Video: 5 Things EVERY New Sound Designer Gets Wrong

So keep that in mind as you're cutting. Okay, fourth mistake.
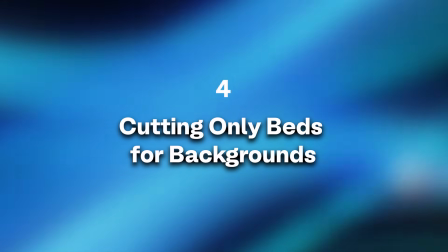(16:26)
When editors cut only beds for backgrounds instead of using specifics. You'll hear just what a difference can be made in just over 5 seconds with these two different examples.
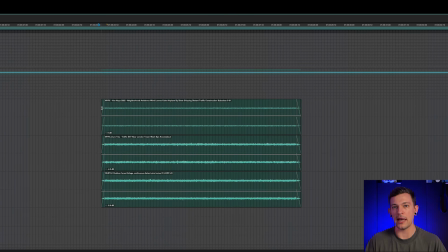(16:37)
This first example is a great example of how I would normally receive some backgrounds from a junior editor when I ask for wind, birds, and traffic.
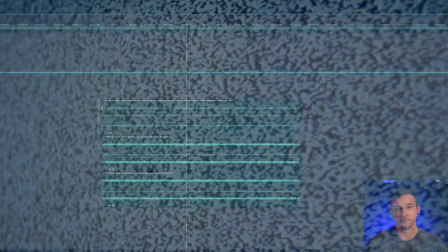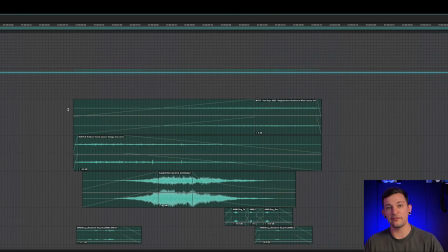(16:54)
Here's how I would cut that same 5 seconds if I were doing it myself.
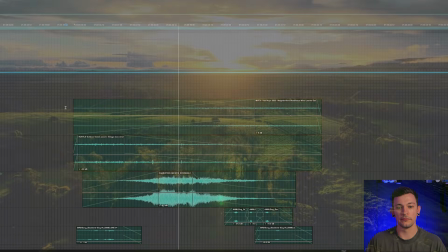Hopefully you can hear a huge difference between these two 5-second examples. In the first example, I did cut an element that had birds, I did cut an element that had traffic, and I did cut an element that had wind through trees. The difference is that all three of those beds had noise already in them, and they're just static files, so they sound like white noise. There's nothing dynamic or interesting about them, and if you are cutting traffic that sounds like noise, air and wind that sounds like noise, and recordings of birds that have noise in them, you wind up with noise. What I much prefer is for elements to be gliding in and out of each other to create a dynamic, rich, immersive environment, like in this second example. So I'm just going to quickly take you through these layers so that you can see what I'm talking about.
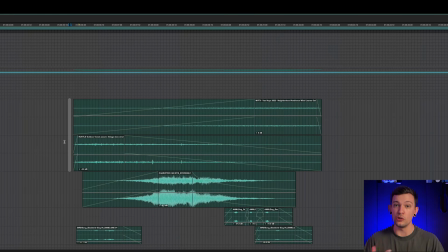(17:57)
These first two layers are air. They do have noise in them, but they've also got texture. When I'm listening to leaves through the trees, you can hear that in this lower example. And then that fades out and we fade into a more steady bed so that it's evolving over the course of 5 seconds. So here's those two elements.
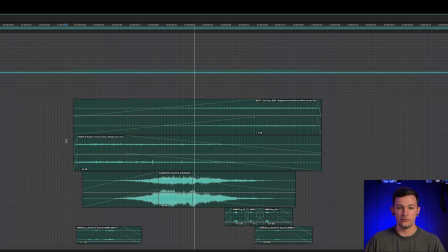And there's some light bird chirps you can hear in that top one. Then, instead of just cutting general wash of traffic, I've got a specific car that's got a little bit of character in it.
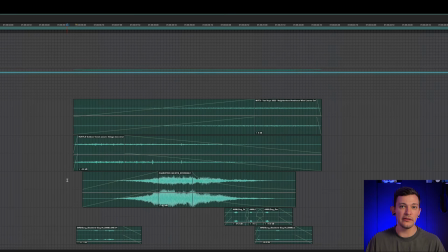(18:38)
And I'm always trying to tell stories in my head whenever I'm cutting backgrounds. So for this example, I just literally pictured in my head, there's this sort of noisy, rattly car that drives by, and the neighborhood dog hears it and starts barking.
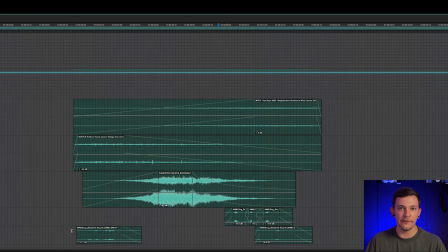(18:54)
Right? Now, normally I'd have reverb and stuff on that, but for this demonstration, just turning it down in volume is effective. Next, I've got a couple really specific birds that I've spaced out. Right? So all together, within 5 seconds, I have a lot of information about the environment that I'm in. There's birds, there's wind, there's a car going by, and there's a neighborhood dog that's barking. This is so much more powerful for conveying storytelling in your backgrounds than just cutting beds alone. Please be sure to cut specifics. One other quick note here, when you're cutting specifics, be listening to the dialogue guide track. Don't just turn off the dialogue guide and start cutting blindly through your scene and sort of randomly interspersing sounds. You can really use backgrounds to help tell stories, especially when you're placing them in between moments of silence and dialogue. For example, if two characters are having an argument back and forth and then they reach an impasse where there's this sort of long, awkward pause, that might be the perfect moment to have some distant event take place or not. If you're just randomly putting bird chirps and dog barks throughout your scene, and most of it is happening when dialogue is happening on screen, a lot of that's going to disappear. It's just going to be buried or muted to protect the intelligibility of the dialogue.